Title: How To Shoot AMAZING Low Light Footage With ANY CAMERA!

Another day of Vlogmas. Let's get straight into this episode. Today we're going to be talking about low light shooting, and I have a few tips for you all because a lot of people think low light shooting means no light shooting. The problem that I see with a lot of low light videos is the misconception that you have to be shooting at a super high ISO to be considered shooting low light, and you have to use literally no light available to you, when that's not the case at all. So a lot of people directly relate low light shooting to shooting at high ISO values and literally using no light available to them, when in all actuality, the best way to look at low light shooting is to look at low-key lighting. A real quick terminology breakdown of low-key lighting. Low-key lighting is typically a lighting setup that you see in photography and film where the image is predominantly shadowed and there's a clear-cut contrast between the highlights and shadows in the image. It's like a direct inverse to high-key lighting. You typically see this in dramatic films and like dramatic photos as well. Just look at it like this. High-key lighting is typically a flat image that has similar tones all the way across the board. Low-key lighting is typically a lot more contrasted, a lot more shadows, and a clear difference between the shadows and the highlights. So your boy's about to go link up with Tino, head out, go grab some low light shots, and then when I come back, we'll talk about them. I'll give you all a few tips on a few different ways to look at low light shooting, so you won't just go out and instantly go to the highest ISO possible and not even think about the lights in the scene.
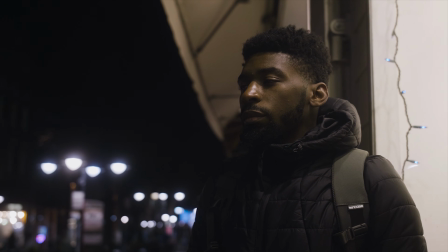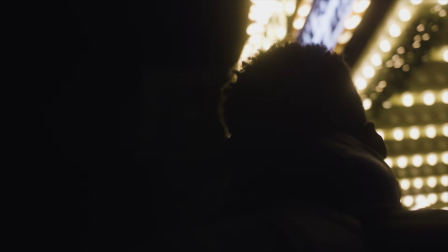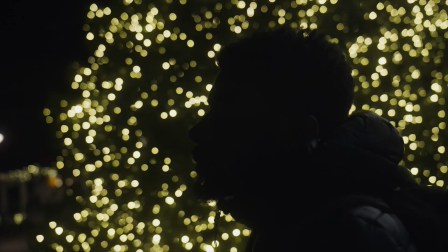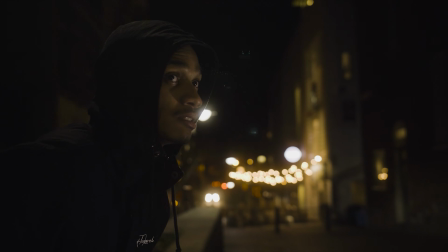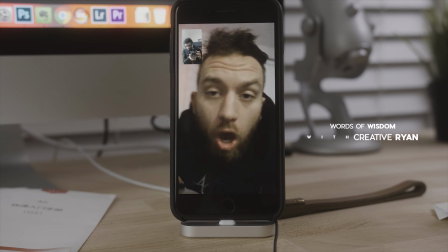(2:04)
Words of wisdom. Yo, words for today, compliment somebody.
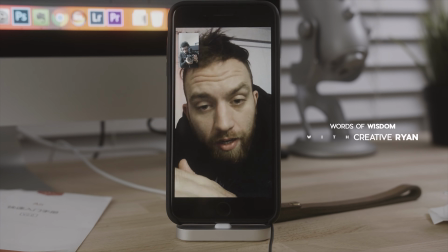(2:10)
Because not everybody is motivated, and there are some people that are uninspired right now,
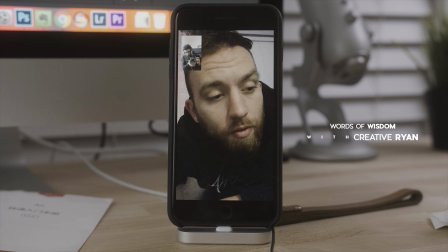(2:16)
and a compliment or a push could absolutely change everything about their life and their motivation and inspiration.
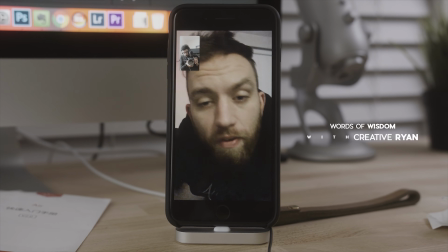(2:23)
So make sure you're complimenting people and you're uplifting people and trying to motivate and inspire people around you so you and them can all be great. Alright, so before I get out of here, I have 3 tips that are going to help you become a better low light filmer. The first tip is find a light and get your subject as close to that light as possible.
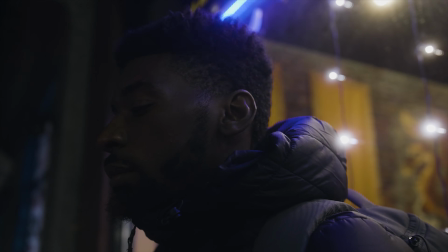(2:40)
One typical mistake that a lot of people do is they go out and they instantly just start increasing their ISO when they're low light filming. And that's cool, and that's going to gradually increase the actual exposure of your image, but if you don't have a light in it, then it's just going to be a flat image. You need some sort of light source in your shot to create contrast and get good low-key lighting. So find a light source and get your subject as close to that light source as possible. In this shot right here, you can see I'm standing and I'm posting up on the window of a store on the downtown mall. Now as Tino backs out, you can literally see it's a light right next to me. By me getting as close to the light as possible, it's lighting me and it's just creating a good contrast between me and the background. The second tip to help you film better in low light is to be aware of the background and use the darkness to your advantage.
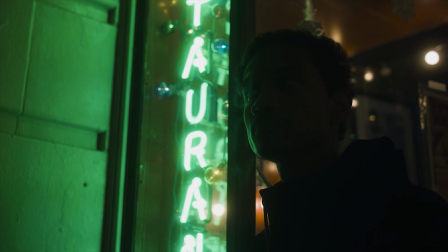(3:19)
What I mean by this is, it's okay to silhouette the subject of the shot out if the background is aesthetically pleasing to look at. A lot of the times when people are low light filming, they feel like the subject always has to be lit. They feel like the subject's face always has to be shown, but that's not the case at all.
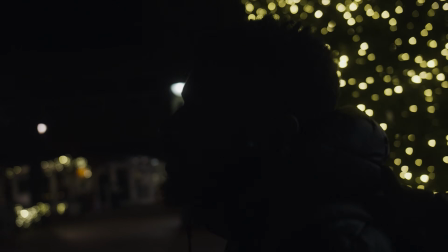(3:34)
If you have a background that's aesthetically pleasing to look at, it's gonna be better most of the time for you to just expose for that background and just have your subject be completely dark or semi-dark. These shots right here where I'm looking up at the blinking sign,
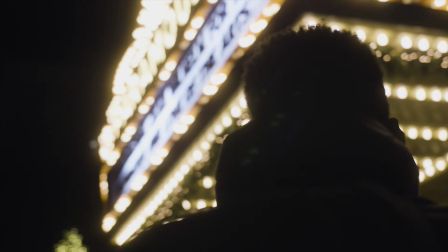(3:45)
you can see that the background is just so aesthetically pleasing with the depth of field aspect that we shot it at, that it really doesn't matter what I look like. It doesn't matter that my face is lit or not. If you're telling a continuous story throughout your video, we as the viewers are gonna know that that's the person that is the subject of the video. We don't always need to see their face or their facial expression. Literally, if the background looks good, then you can expose for that sometimes.